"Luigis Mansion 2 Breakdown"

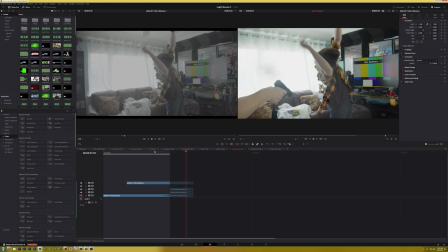[8:18]
So here it's just a little bit more jumpy, and in my opinion, it's just a little bit more funny.
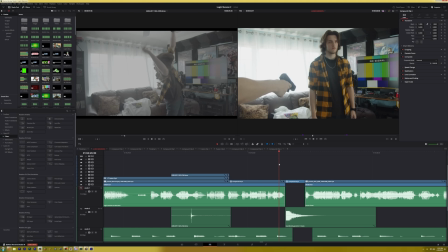[8:21]
But then to even enhance that, I had this little slow zoom out, and then when I'm shot, it like cuts to a more zoomed out look.
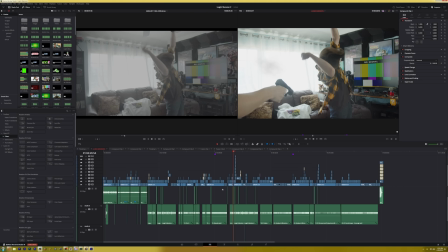[8:28]
I don't know, it's a small joke that I'm very proud of. When it comes to choosing music, if I'm talking about a specific series, I try to limit myself to only using music from that series. It's because when people are watching the video and they know of the series, they hear the music in the background and they know it's related.
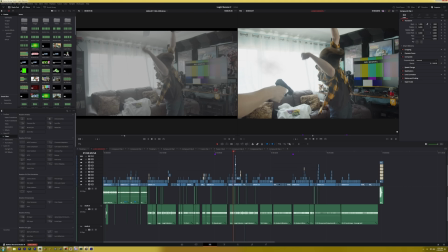[8:41]
It's like a theme. And man, Luigi's Mansion is such a hard video to score for because the series soundtrack is just all over the place.
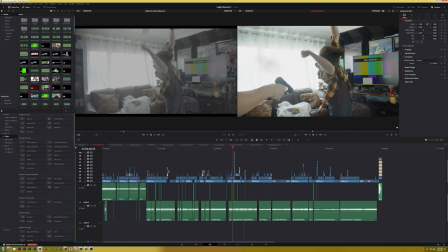[8:50]
It's definitely invoking more of like a creepy tone rather than a joyous tone. But I think Luigi's Mansion 2 and Luigi's Mansion 3 have enough in it to make it, work.
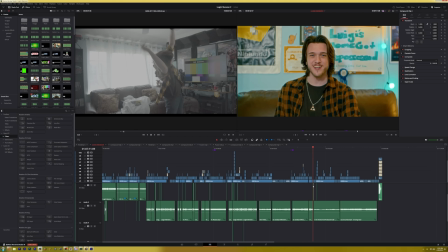[9:01]
Towards the end, it was more Luigi's Mansion 3 because I just ran out of stuff for Luigi's Mansion 2 and Luigi's Mansion 1.
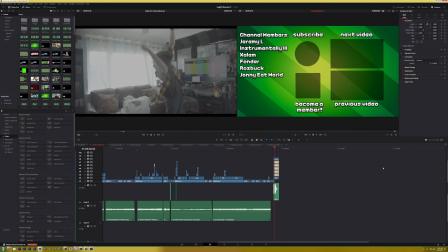[9:07]
But yeah, when it's all edited, I add my little outro, and then this is more of a new thing. Just a template to know where I'm going to put the end screen elements.
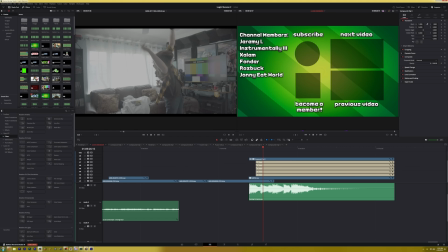[9:14]
So I've added channel members at the end screen now, and I even added become a member. But you have your next video, previous video, and your subscribe button. But that's really it. And fun fact, the out screen music is the credits from Backlog.
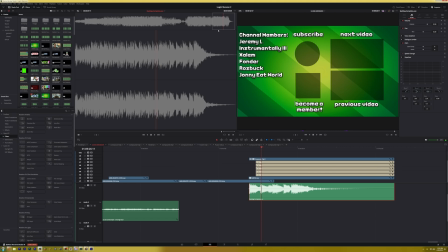[9:26]
It's just the final moment of it. And the reason why I've done this is because using the end screen to stretch out a video's length is kind of bad for the algorithm. I hate that sometimes I have to cater to it, but in some moments I think it is justified and it is more of a better choice to follow it. here's one of those choices.
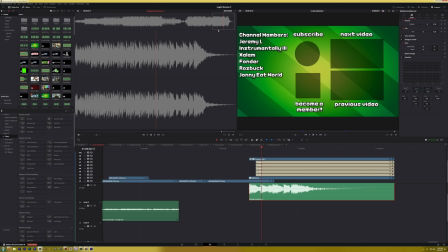[9:44]
I don't want to keep my end screen lingering on for the entire time. Whereas before, I would stretch it out to 20 seconds. Now I only stretch it out to about 5.
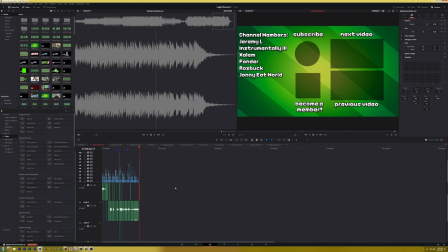[9:51]
I try not to care about video length anymore. I try to make every video above 8 minutes. It's just as long as it needs to be, but as short as possible.
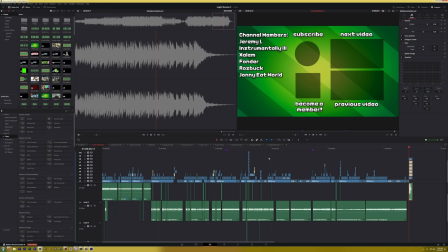[9:59]
And I think this video is a great culmination of things that I am trying to do. I think it brings back a lot of my classic style that I've been trying to hone back in for a while, but it also adds a lot of new stuff that I've been trying to do as well. And it's a perfect blend, and it's something that I want to explore further in the future. And that's why this video is so special to me.
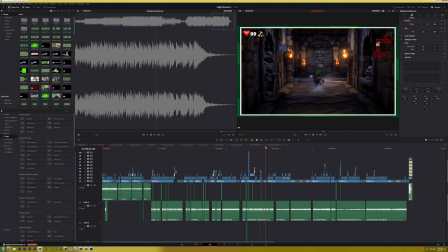[10:17]
It's the first time in a while where I really enjoyed the process of making a video all the way through. And it's something I want to take with me into making future videos. But yeah, I hope you liked this breakdown. If you did not watch the video already, please watch it. It's one of my favorites. And I'll see you next time I break down a video.